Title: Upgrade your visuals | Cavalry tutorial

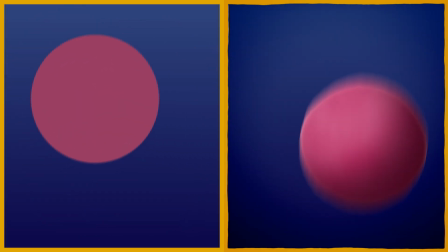[0:00]
Let's have a look at how we can turn our flat 2D designs into something that looks a little bit more interesting.
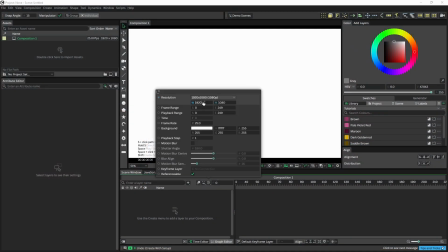[0:06]
We're going to start by changing the composition resolution.
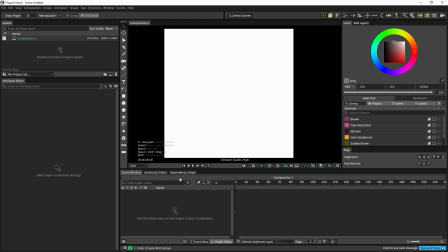[0:13]
And then I'm going to add in a background shape.
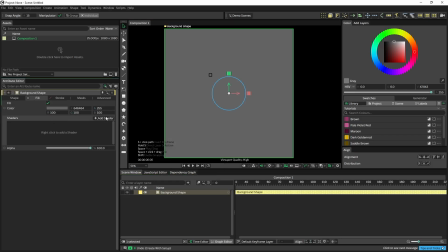[0:19]
Go into the fill settings and add a gradient shader.
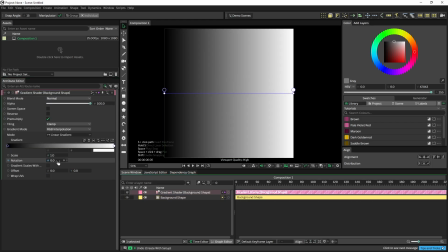[0:25]
I'm going to set the rotation to 90 degrees.
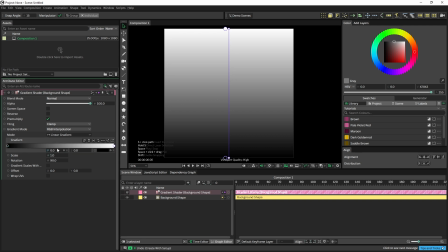[0:30]
And then these black and white colors, that's usually something you want to change. I've set up a color palette here that I want to use for this video. So I'm going to drag this color in and click on my white color and drag this color in.
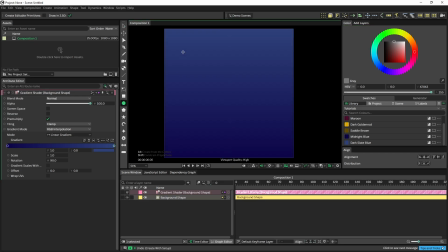[0:48]
Now I'm going to create a circle. So just hold down Shift when you're drawing.
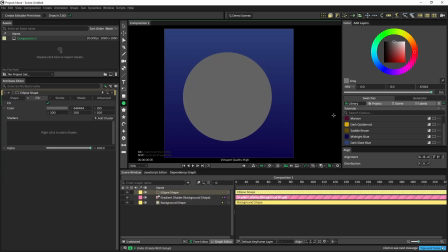[0:54]
Otherwise you'll create an ellipse. And go into the color settings here. And we're going to use this pinkish color for now. Finally, I want to add a border to my design.
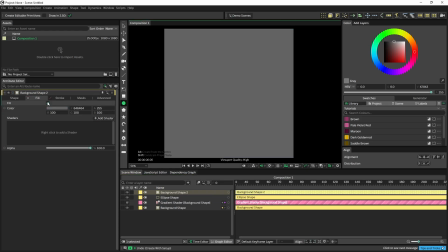[1:07]
So another background shape, disable the fill, enable the stroke,
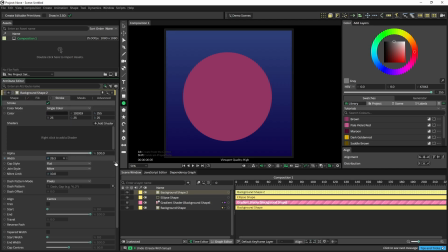[1:13]
go into the width, increase the width, and also change the color. So this is my basic design. Now let's make some changes to improve the visuals.
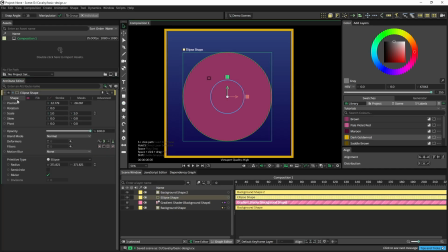[1:26]
I'm going to start with the circle, and I'm going to go into the Shape tab and use a filter. And we're going to start with an inner shadow. The inner shadow is a shadow that starts at the border.
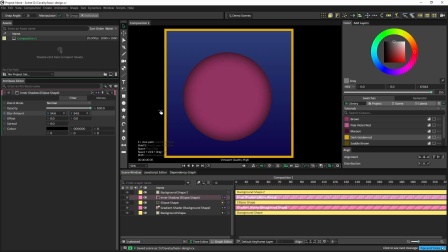[1:40]
We can hold down Alt and increase the blur size. And we can change the offset. And when we change the offset, we get feeling that there's light coming from a certain direction. So I would try to get at least some of it fully in the shadow.
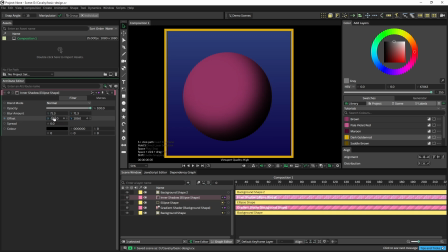[1:59]
So you have some contrast between light and shadow. And then instead of using a black color, which of course is perfectly fine if that's what you want, I'm going to use this darker pink here.
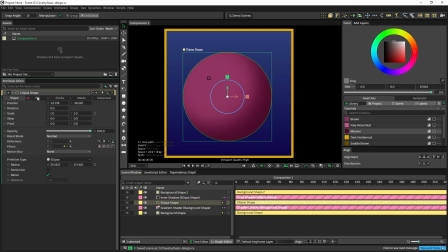[2:12]
And just to create a little bit more contrast, I'm going to go into the circle and change this color to a lighter pink. So there's more difference between light and dark. And this already gives us a pretty nice look, but it still looks a little bit flat.
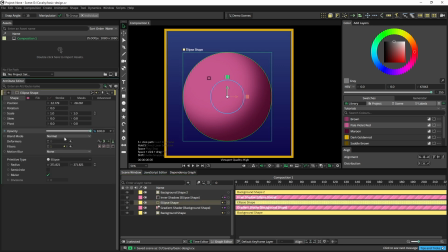[2:30]
So one thing we can do is we can add another inner shadow to add some rim light. So let's go to my second inner shadow, change this to white. And now you see that we have a simple rim light, so a light coming from the rear.
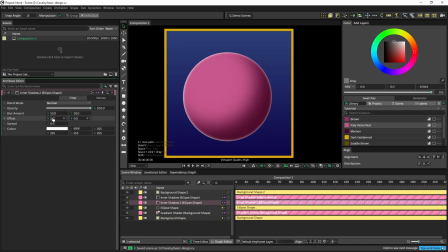[2:49]
We can change the offset a little bit so that there's more light coming from the upper left corner. But of course not too much, because then you lose the rim light on the bottom. There we go.
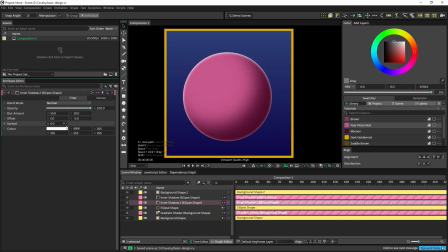[3:04]
And this 100% white rim light is a little bit too much, so I'm going to change it maybe to something around 50%. That looks good. So now we have a nice lighting setup, but the circle still feels very perfect.
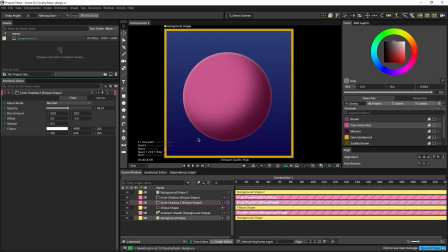[3:24]
And this is common with computer-generated graphics. You get these perfect lines, this perfect shading. Now, if that's something you want, if you're doing something a little bit more abstract, that's perfectly fine. I'm going to show you how we can get rid of that look. Let's go into our ellipse shape again.
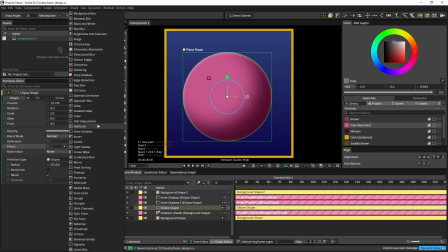[3:41]
And again, go to filters. And this time we're going to use the distort edges feature.
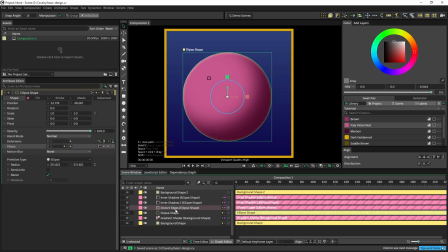[3:47]
And this, as the name suggests, is going to distort the edges of our circle. And the default settings are pretty nice. We get some subtle distortion. I'm going to increase the amplitude so you can see it a little bit better. This would be too much, but just to show what the effect is doing.